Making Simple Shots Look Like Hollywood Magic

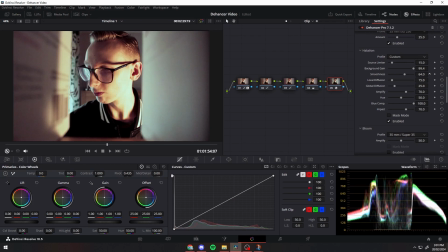But just fine tune it and find exactly what you're looking for in the shot. Super customizable as well, like everything you would need to manipulate in this shot is right there. Halation is something that film really requires to give that warm film energy, so I'm super glad it's included in Dehancer Pro.
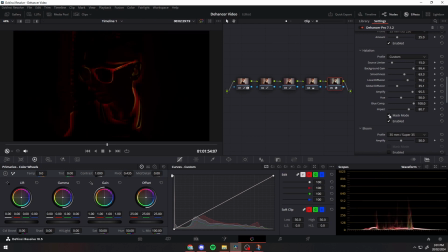Definitely a big bonus right there. So there's the mask mode. It really just allows you to focus on what's important and what's not.
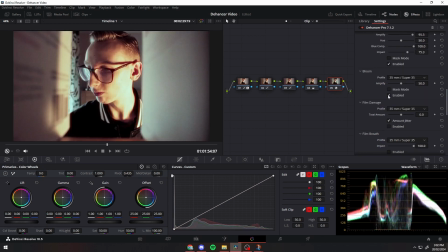It also allows you to get the best look. So now moving on to bloom, this basically makes your soft images softer and gives that little glow that you'll see sometimes.
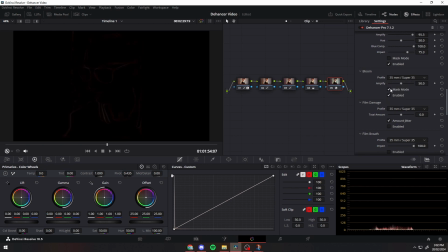There's a mask mode for this one as well, and there's also a ton of different presets.
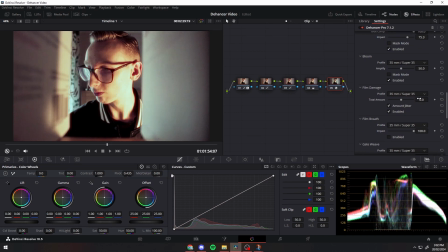So now if we move on to film damage, this is basically to give that realistic imperfection that you do see in film shots. You don't want to use too much because it can actually overdo it and break the shot sometimes, I've found, but I think if you use it sparingly and smart, it's definitely a good thing to add to your shot. Okay, now moving on to overscan.
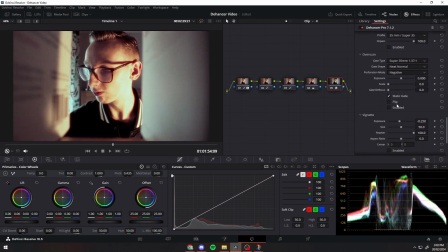This is a classic film type overscan that you would see. It's the animated film strips, basically.
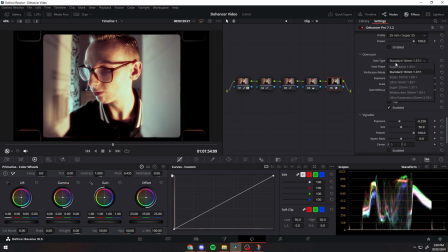I use this in basically all of my projects, and it's built into this plugin, so it's much easier now.
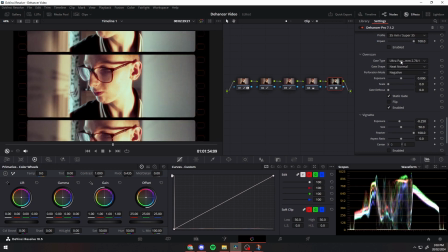And it looks better too. It's super customizable as well. You can change the gate shape, the exposure of the actual film strip,
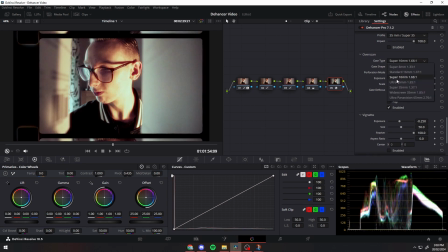and instead of it being an overlay that you downloaded and just put on top of your video, it's super customizable and it's right there.
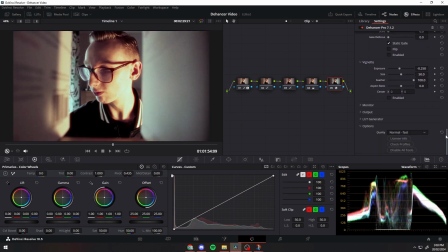It gives that real effect. And finally, moving on to vignette. This basically allows you to focus on specific points of the frame.
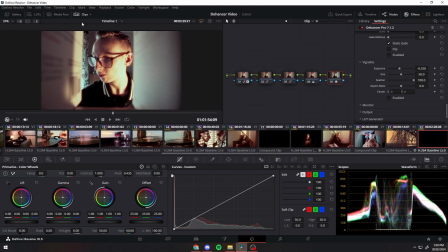It allows you to give highlights to the most important parts and keep the less important parts out of focus or out of the spotlight.
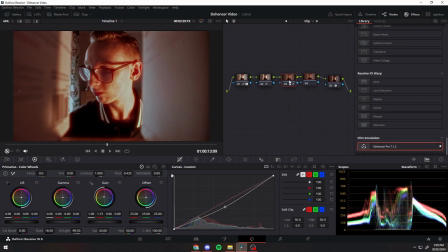So with all those effects applied, here is a look at what we've created. This plugin is super effective.
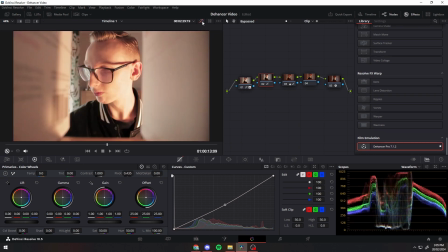Here's a before and after of all of our grading, and Dehancer included. It really transforms your clip from just a plain, boring, flat digital shot to a real film aesthetic style.
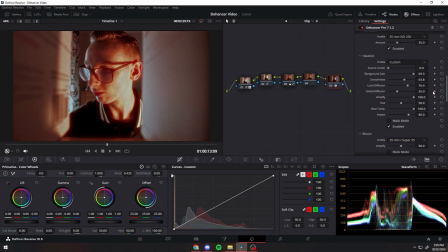Here I'm just making a few more adjustments to the halation because I think I might have added a bit too much, but there it is,
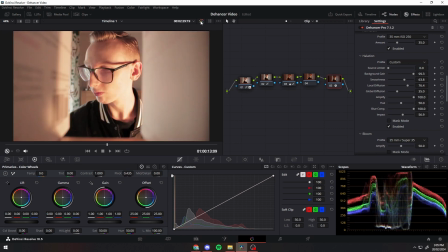a true look at the before and after of how effective Dehancer can be if you really know how to use it.
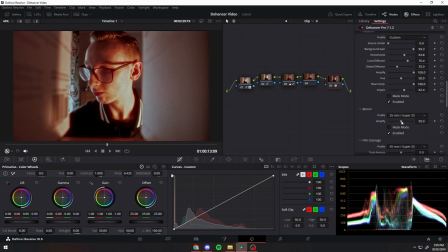So that looks great, but if you want to use it on your phone, here's a quick look at the app. If you prefer to edit your videos on an iPhone or an iPad,
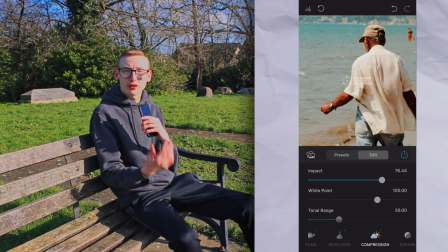Dehancer also has an iOS app which can provide the same incredible film-like results, and it's pretty much the same process too. Here's a before and after of basically me editing one of my pictures in the app. It's really simple. It's actually very, very easy to understand. Honestly, if you want to edit on the go, or you prefer to use your phone or an iPad, then that's really your best option, I think. So I want to encourage you right now to go out and shoot something, anything. Head over to Dehancer's website, there's a link below, and download the free trial. What have you got to lose? Play around with it, mess around with it, have some fun, and then after the free trial, if you think it's something you want to invest in, then use code SamHMoreCreative for 10% off. It helps me out a bit too. That's it from me today. I do hope you learned something, and I'll see you in the next one. See ya.